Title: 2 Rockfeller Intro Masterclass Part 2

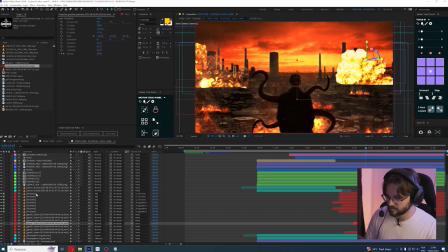41:12 All right, so I will put this explosion and this fire, and I will duplicate it in my composition.
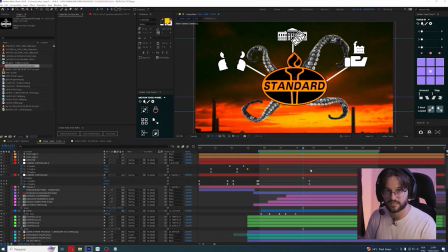41:20 Firstly, I need to make this movement coming back to the original position. So I will keyframe again, overlapping this movement, so I can see the camera is always in movement, right?
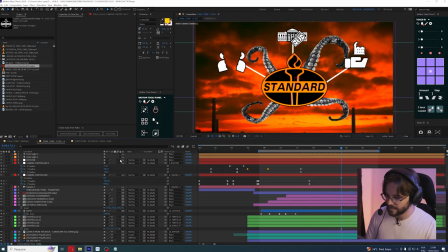41:35 Go some frames forward and bring it down, right?
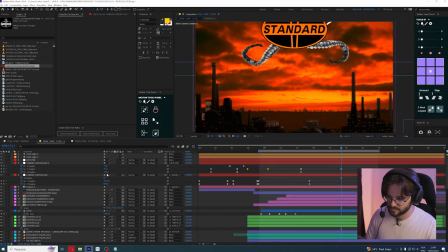41:42 And bring it back, zooming out. What the fuck?
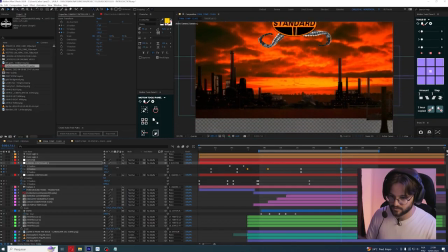41:48 Here. And bringing down, right? And bringing, zooming out.
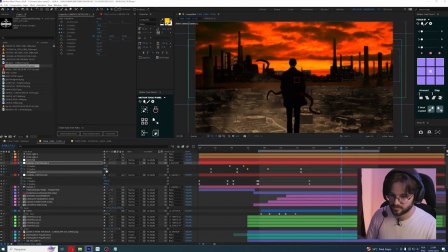41:54 Not too much here. It is good. Like this.
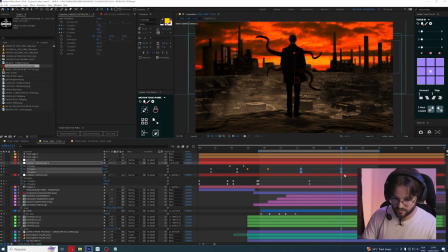41:59 So let's make our animation curves here. You can play it better in your project.
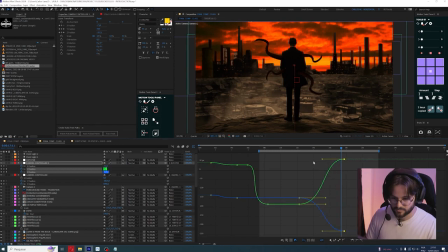42:10 So let's go here. Let's see what is happening.
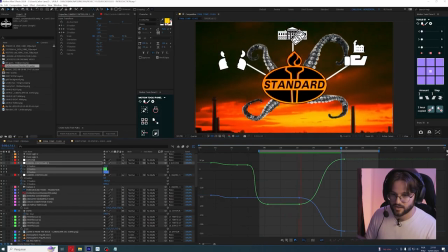42:15 All right. All right. And the camera will be back.
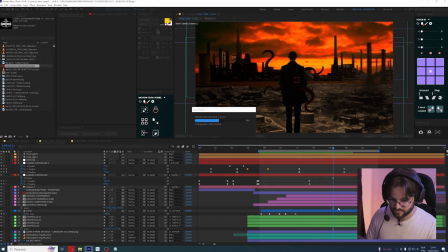42:23 Here we have a problem that we will fix it with the water reflect that is cutted.
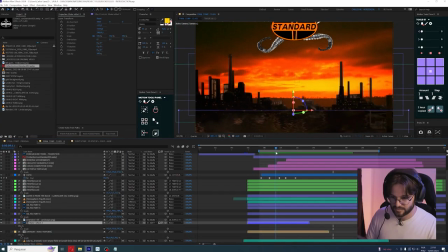42:29 So we saw it here and we didn't see it here like this.
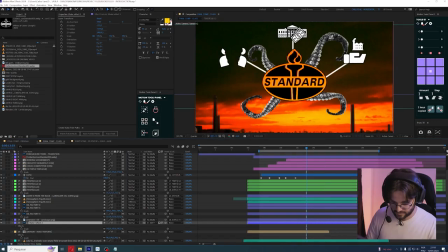42:35 So let's extend this one so we can see it here again.
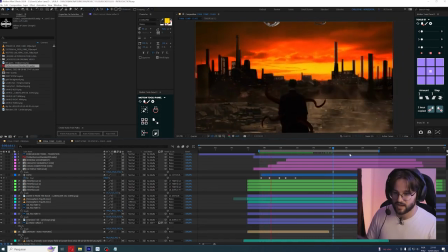42:41 So play again to see the changes happening. All right, the water reflect was there.
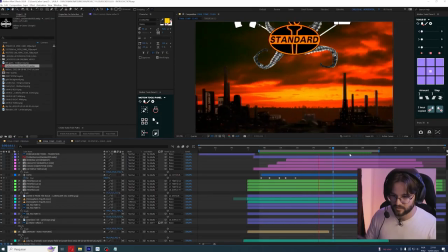42:49 And now it is here again.
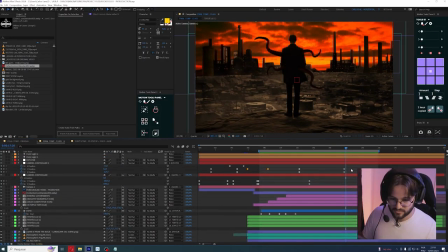42:52 All right, so I just came the camera too lower. So bring it up back again. And zooming out a little, not too much, little.
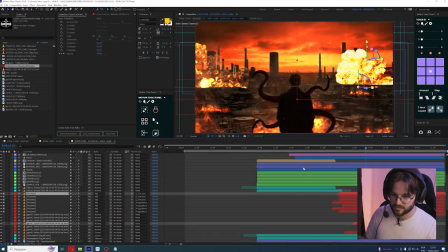43:05 I note that I have some other element here to add some depth to the scenes.
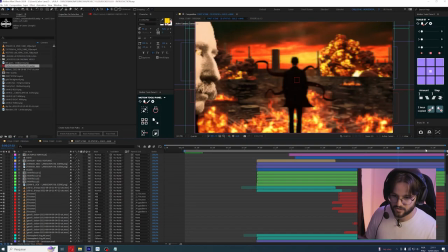43:12 Like this foreground tree here, not this one.
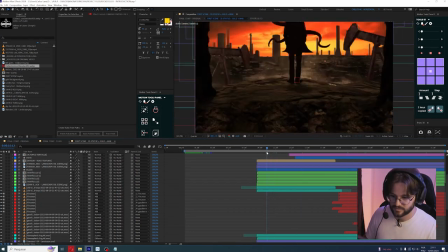43:16 Like this foreground tree here.
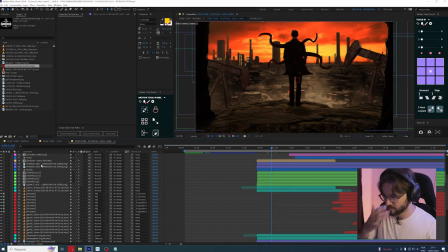43:22 It is all about details. You can do it on your projects, but I will keep it without it.
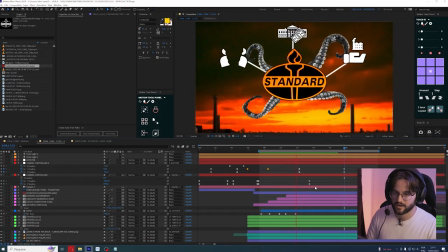43:29 We came from this peaceful movement, alright, the logo, and coming back again.
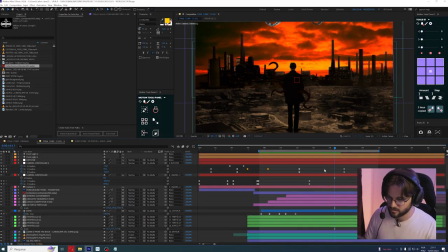43:35 And now we need to put more war feeling here. So we will have this fire and explosion here.
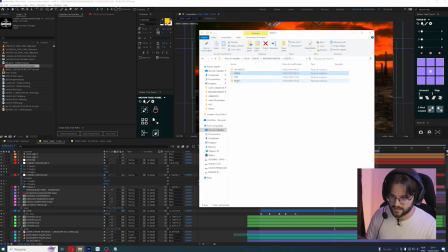43:43 Let's import this from the scratch. Let's go to the assets, video, and we'll have here the fire, right?
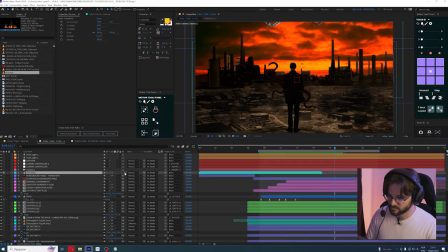43:52 So I will put this on my timeline, enable the 3D object, and I will go with, I can press Ctrl Home so it will be centered to the composition. So I can see, I can disable this light, right?
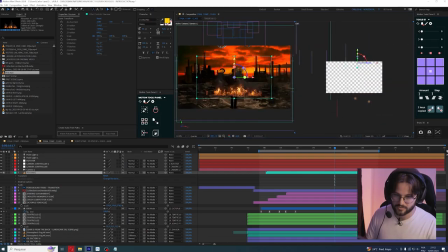44:12 I will go to the two views option and I will bring it back in the Z-axis.
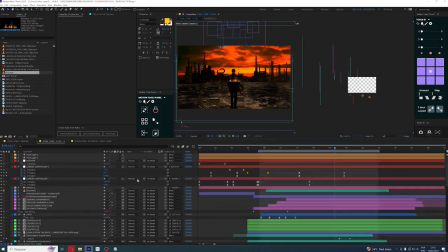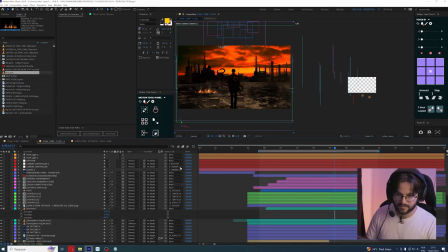44:24 So it is not the same on the original. What we need to do to be as close as possible is changing the blend mode, which is a very important thing in After Effects.
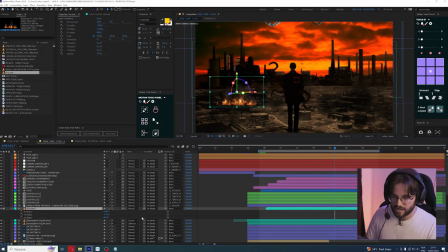44:36 So here with fire, I want to show the brightest part.
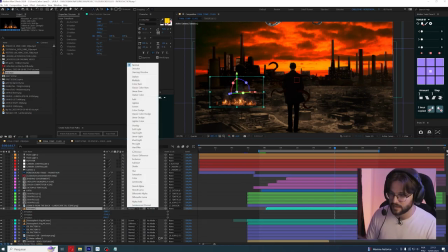44:41 So I will go here in the blend modes, right? And this section here is all about the brightest. Here is about the darker part, and here is about the mid tones. And this is different with subtract some tones.
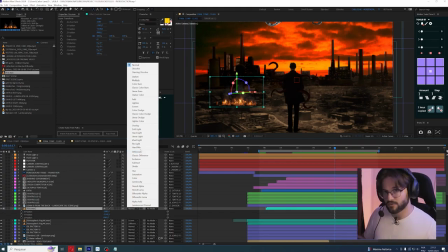44:57 It's more complex to understand, but you will work at most here with the midtones, the bright, the highlights, and the shadows, right? So here we'll set the blend mode here for add
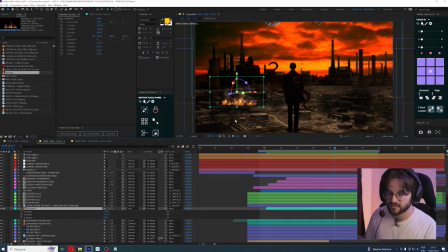45:13 to make the fire more realistic, you know?
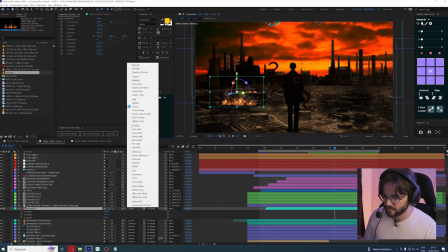45:18 Let's try out screen. I like it with add.